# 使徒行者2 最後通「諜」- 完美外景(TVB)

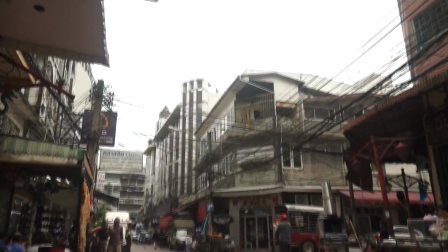開始《
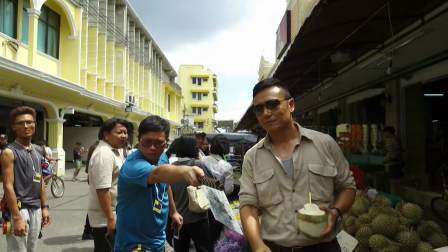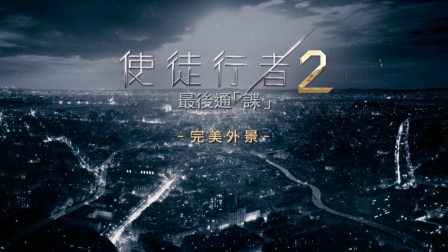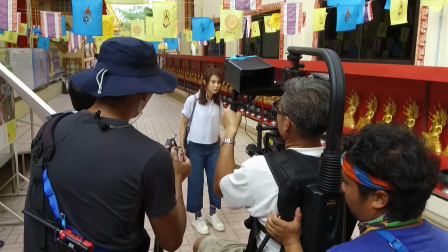仕途行者2》為了配合故事和給觀眾一種新鮮的視覺體驗所以特別去海外取景我們這次的仕途行者去過泰國、深圳
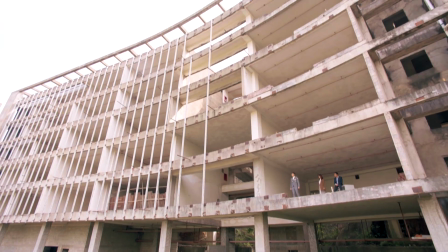觀眾都會覺得很新鮮大家老一點我們去到泰國
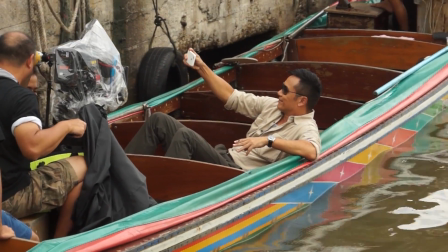怕了一個人坐著快艇在湄公河出場
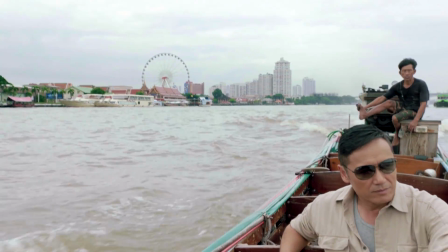很有快感
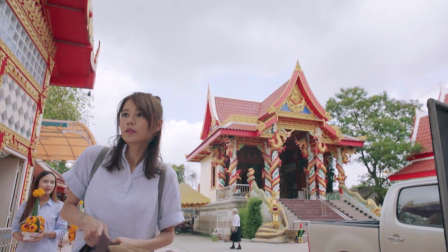除了湄公河泰國的廟宇和街道都充滿地方色彩
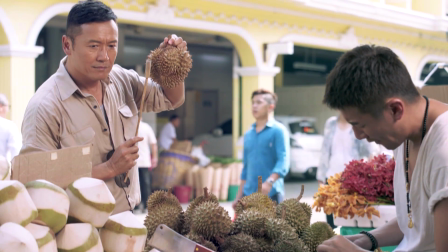臥底故事在這些場景上演更加提升質感
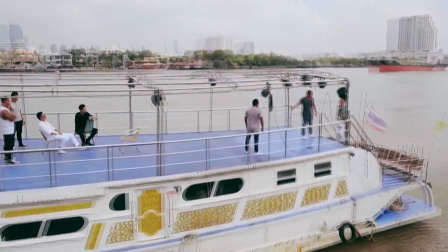我們曼谷是看著你, 不讓你亂來做狗, 總比做湄公河投尸
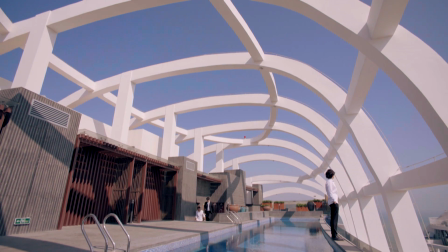而在深圳我們找了很多場景跟香港建開的很不同
其實你不畏高, 你過得到就在小時候這麼久來到, 沒理由不站出來
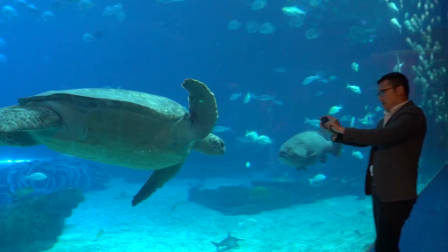好, 謝謝…今天在深圳借了一個海洋世界看到, 很好看
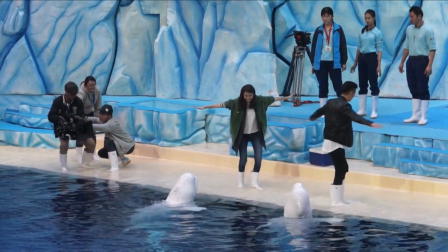你說在香港怎麼拍攝我們覺得新鮮, 也很壯觀, 對吧
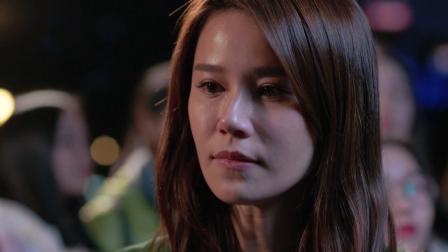不是我和你努力就可以不如把最美好的東西放在心裡
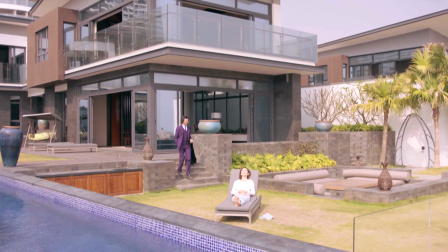陳豪那個豪宅在香港你怎麼找, 根本找不到
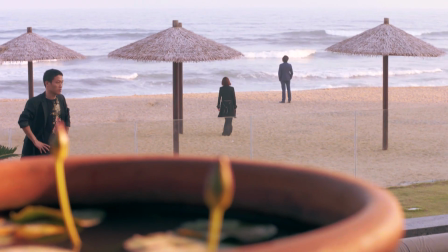簡直像自身在杜拜面對一個很大的沙灘、海景
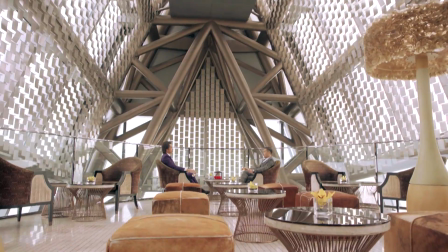有了這些外地的特別場景令整套視徒行者而更加眼前一亮
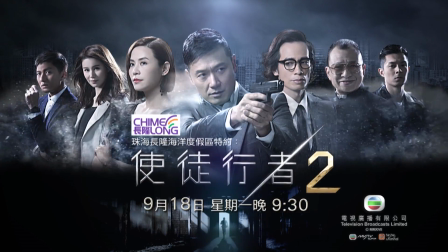記得鎖定9月18日星期一晚九點半觸目搜播保證大開眼界